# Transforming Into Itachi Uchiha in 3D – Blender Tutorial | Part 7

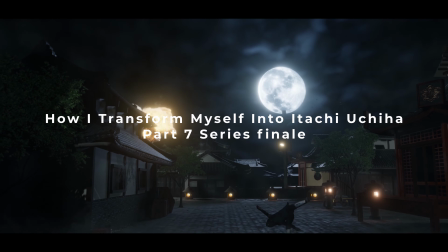[0:00]
Welcome to the final chapter of transforming myself into Itachi Uchiha and creating the environment series.
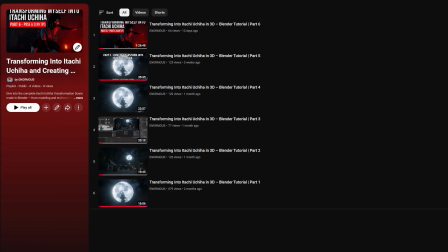[0:05]
And here you can see the playlist I have put together. So you can watch from part 1 to part 6, and this is part 7, which is the final part.
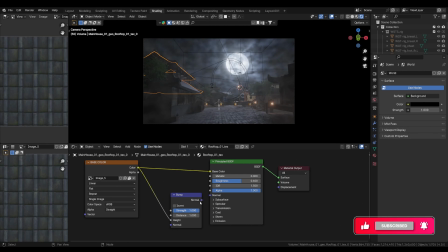[0:13]
And we will start by going to the roof material of buildings, and we are going to add some bumpiness to them because right now they look very flat.
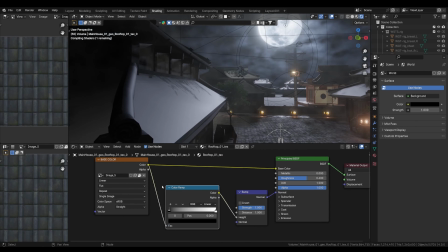[0:22]
And voila, just by adding bump node, you can see the rich texture coming from the roof.
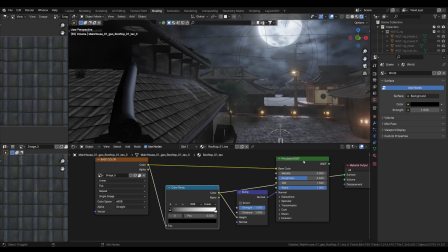[0:28]
It's like changes whole look of this scene. So let's just manipulate with the color ramp to get a nice like little bump that will like lift the light from the back.
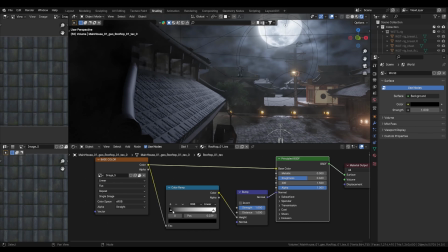[0:44]
I guess this is not right one. Let's flip this, and yeah, this is looks nice. Too much bump. I think I'll keep it like this, and because of the view, yes, it looks nice.
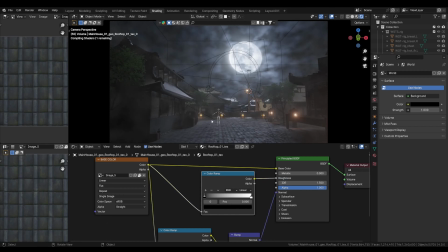[1:02]
We can add a color ramp for the roughness because now it's flat roughness. So wow, that's something cool. So you can see by manipulating the values of the roughness with the color ramp,
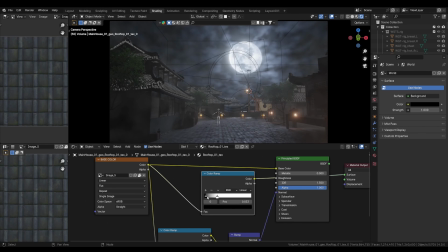[1:17]
I'm getting a result that is much better than before having a plain surface.
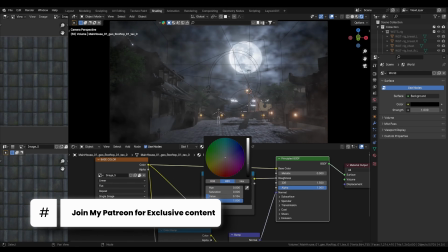[1:24]
So you can see now. Let's just increase this as we go.
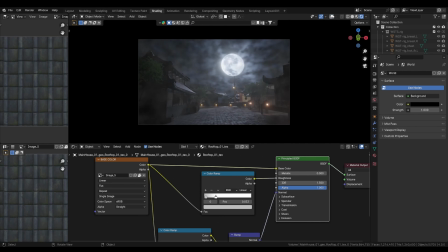[1:30]
So this might work. Let's see how it looks.
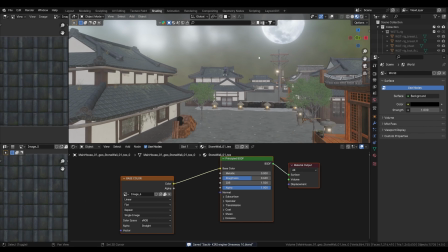[1:37]
Fine. Let's see what else we can do here.
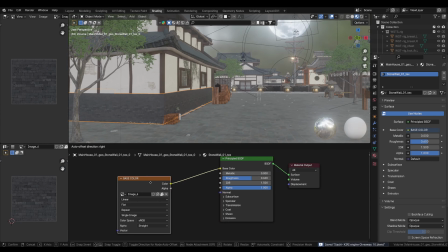[1:41]
Go to material and select this one. Also add some bump in here as well.
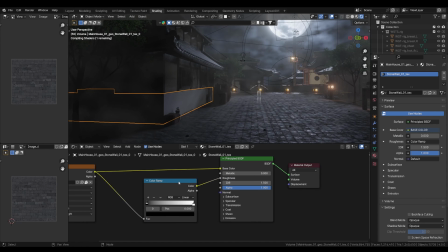[1:48]
So let's go to render view. First I'm going to add manipulate the roughness with the color ramp, and you can see like the base texture is very good, which we can use for anything
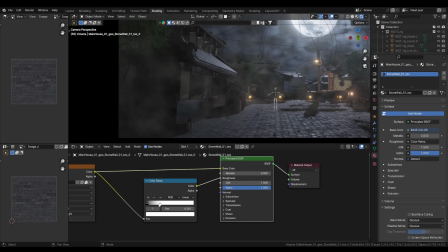[2:03]
for the roughness and the bump. So yeah, that's like see.
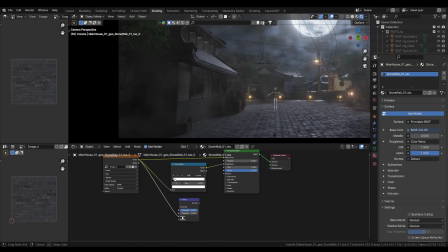[2:13]
Now time for adding some bump to this. So I mostly use bump nodes because normal sometimes not give right result. You can see how cool the wall is looking with some texture, and it's also combining with the debris I added in the corner of the wall.
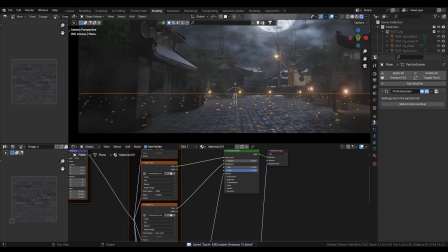[2:32]
You can see little debris on the ground. That's leaf debris I used from a scan, and you can see we have the particles. We can change the seed as well. So let's say increase or decrease them, depends on you.
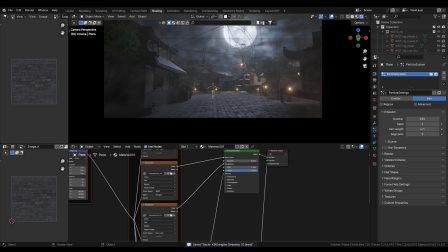[2:49]
I would like to decrease because 500 was too much. And now the scene is coming together nicely. What we have to do is do our character animation, which is very important
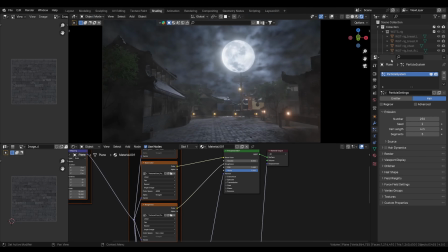[3:05]
at this point because we don't have a full character animation right now.
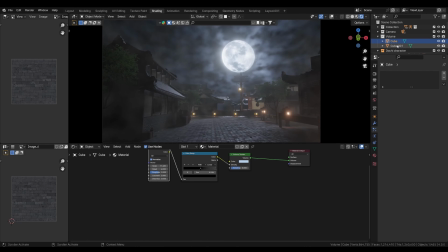[3:10]
So let's see, this is our moon cube and this is the front volume.
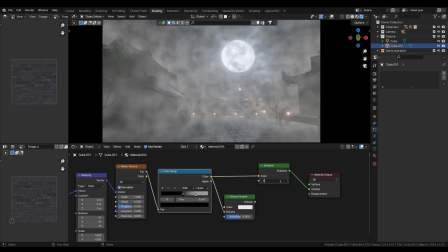[3:17]
So let's, oh, that's too much. This is fine.
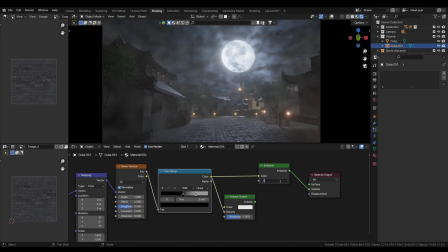[3:23]
I think I'll just manipulate a color bit, but let's see for the good roughness value what we can get. We can increase from here, but that's I guess too much. I want very subtle noise, not too grainy, not too like foggy, just subtle noise volume that feels like there is smoke in the environment of the like winter night.
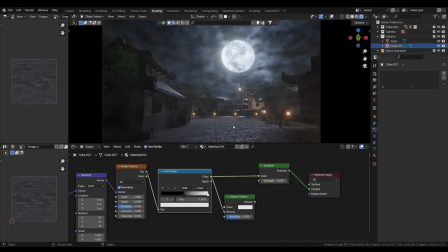[3:52]
This is too less, maybe 0.7. I like this one.